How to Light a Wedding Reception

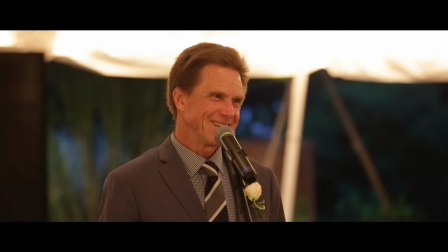so if I had adido a soft light on the right illuminating his face square you know that would help with the exposure I would set my exposure to that and then I would probably put a hair light off on the left side just bright
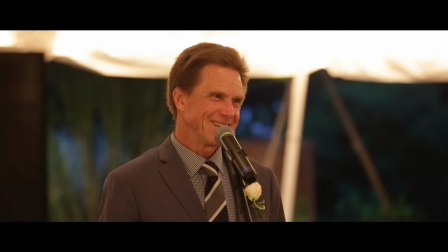and a very sharp flashlight style just to illuminate his shoulder and his hair just to give a little bit of shape and to separate him from the background and then once both of those lights are on you know it would be really easy to
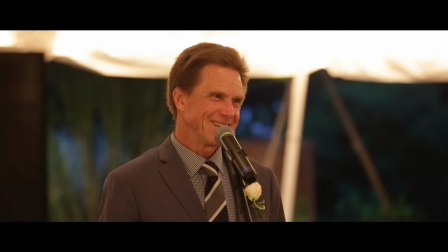separate him from the background and uh all of that the green the the poles the the the strings you can see on the right would probably fall very dark and then there might be some bokeh with that blue right over his right shoulder there so
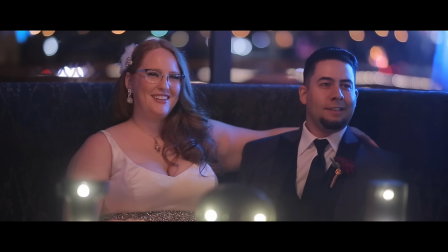that would have improved this so this is an example of no lighting so once again this is a bride and groom reaction shot for a toast where we have a beautiful bokeh background a little bit of illumination from candles on their table but other than that no lighting so this is using
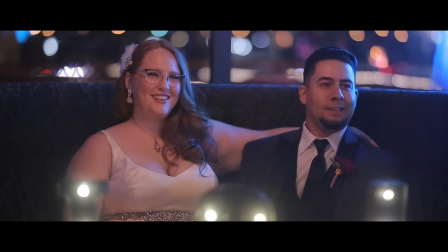available light and it doesn't really work as well so would have been better if we had some kind of torch led illuminating their faces from the right side of the frame directly on and then we set exposure for that if there was a light illuminating their face that would make the
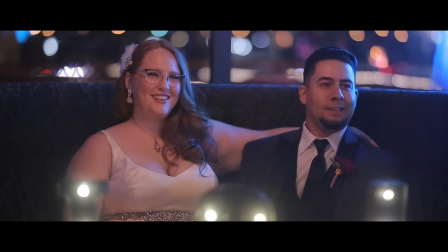background fall and that bokeh would look better and then the the lights in the foreground probably should have been turned off because they're a bit distracting so from
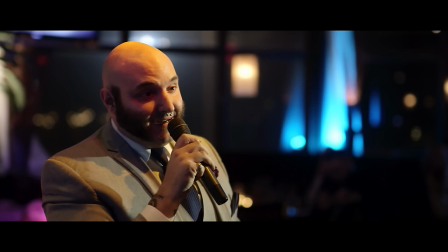that same wedding we have the toasts and you'll see straight off the bat they're looking in the wrong direction so i'll probably have to flip that in post because we want the bride and groom looking in the opposite direction as the person giving the toast so we have a torch led um off
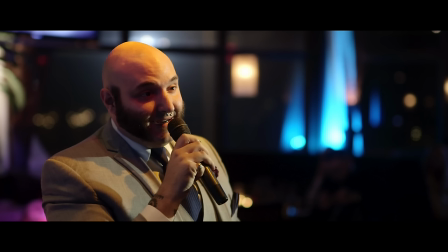to the right of the camera as you can see you know uh there's a bit of shadows because there's a lights overhead house lights um but as far as the background he's pretty separated pretty well so i would say that's a good at least good example of that even though there's a lot
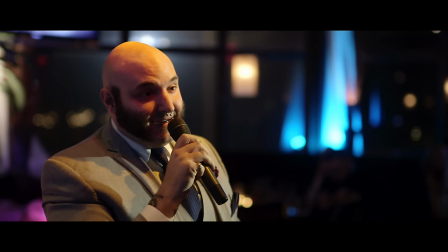going on with different shadows and especially his left eye you know you have that raccoon uh look and it doesn't look that great so here's
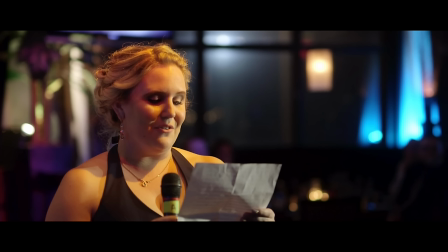another example of that a lot of light going on a lot of different so the house light was very orange so we probably could have killed the overhead house lights and that would have been much better and you can see the torch led soft on the right without much hair light so this isn't that best of it the
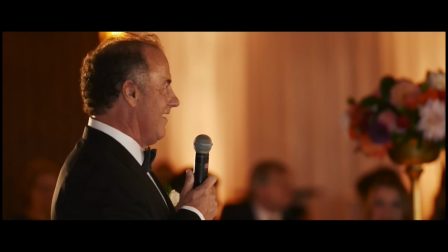best of an example either so here's a good example of soft fill light setting the exposure for his face soft you know shadowless and then also a very strong nice shaping hair light off to the left so the soft light is coming from the right the hair light
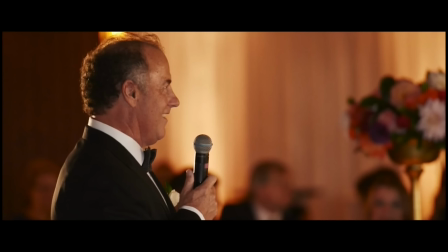is off to the left and high and then it's illuminated enough so that it separates him from the background and that looks pretty good here's the reaction
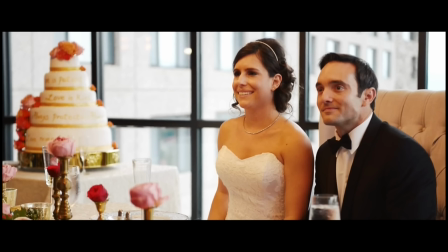shot from that speech and it doesn't seem like there was that much going on as far as lighting it is a bit tungsten on the bride and groom which this is a really tough situation which i think they handled perfectly fine having the daylight color from the background the window the sunlight which
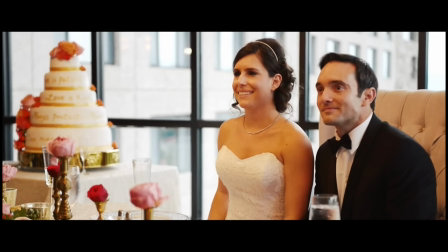is blue and then the tungsten which is very orange hot and red it's hard when you have to mix those two and it's really hard to overpower the window light so actually i wouldn't be too surprised if they had some kind of soft torch led or something like that illuminating the faces of
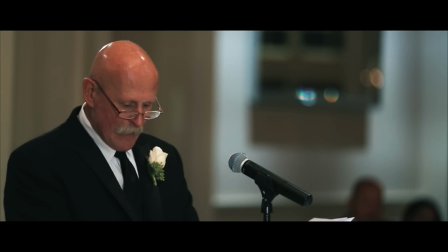the bride and groom because they are so orange you know so here's another example of one of my weddings which i'm still not there i'm still working and learning how to do the lights better but i was actually editing a same day edit and i had my second and third light this uh
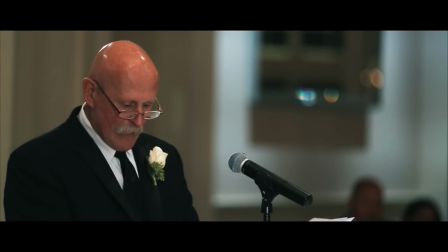this uh toast for me so we'll see how they did uh seems like they had a torch led soft on the right but then they also had a very sharp uh dito trying to give a hair light which you can see a little bit on the shoulder but definitely on the head but